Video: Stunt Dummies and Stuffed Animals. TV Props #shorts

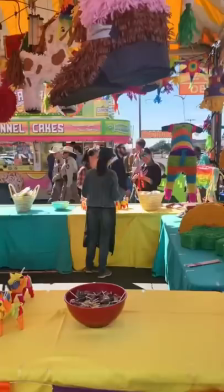0s
We're filming a carnival scene for our TV show, and the assistant director asked if I had enough stunt dummies to fill a ferris wheel.
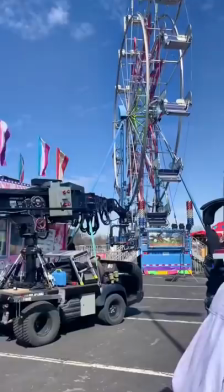6s
He said that we were doing a wide shot, and they wanted to utilize the background extras up closer to camera, and that you basically just see shapes in the ferris wheel.
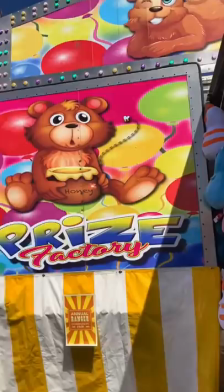13s
They just didn't want it to look empty. Problem is, I only have four stunt dummies. But luckily, we're not dummies. We just had to think outside the wheel.
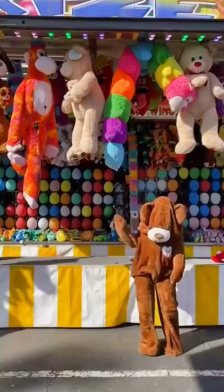22s
So we took a little stroll, and then realized that the solution was staring right at us. and like the little bear, I did a little dance.
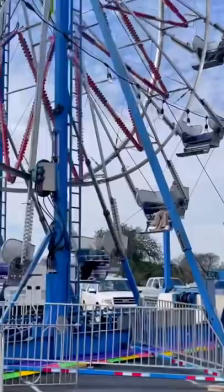30s
So we gathered up all the life-size stuffed animals we could find from the six-foot sock monkeys to the giant teddy bears.
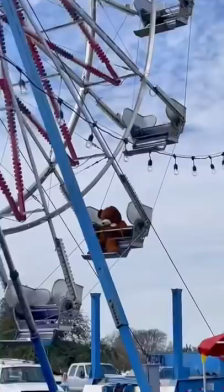37s
Mixed with the stunt dummies, it filled out the ferris wheel nicely. Up close, you could tell they weren't real people.
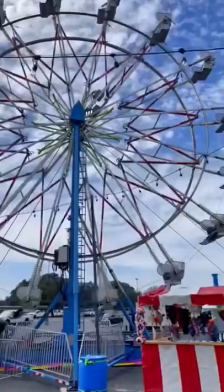44s
It was kind of funny, actually. But if you went all the way back to the camera's point of view, it looked like a bunch of people enjoying the carnival.
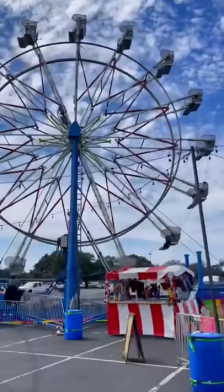52s
This is more proof that the prop crew creativity is ever-evolving.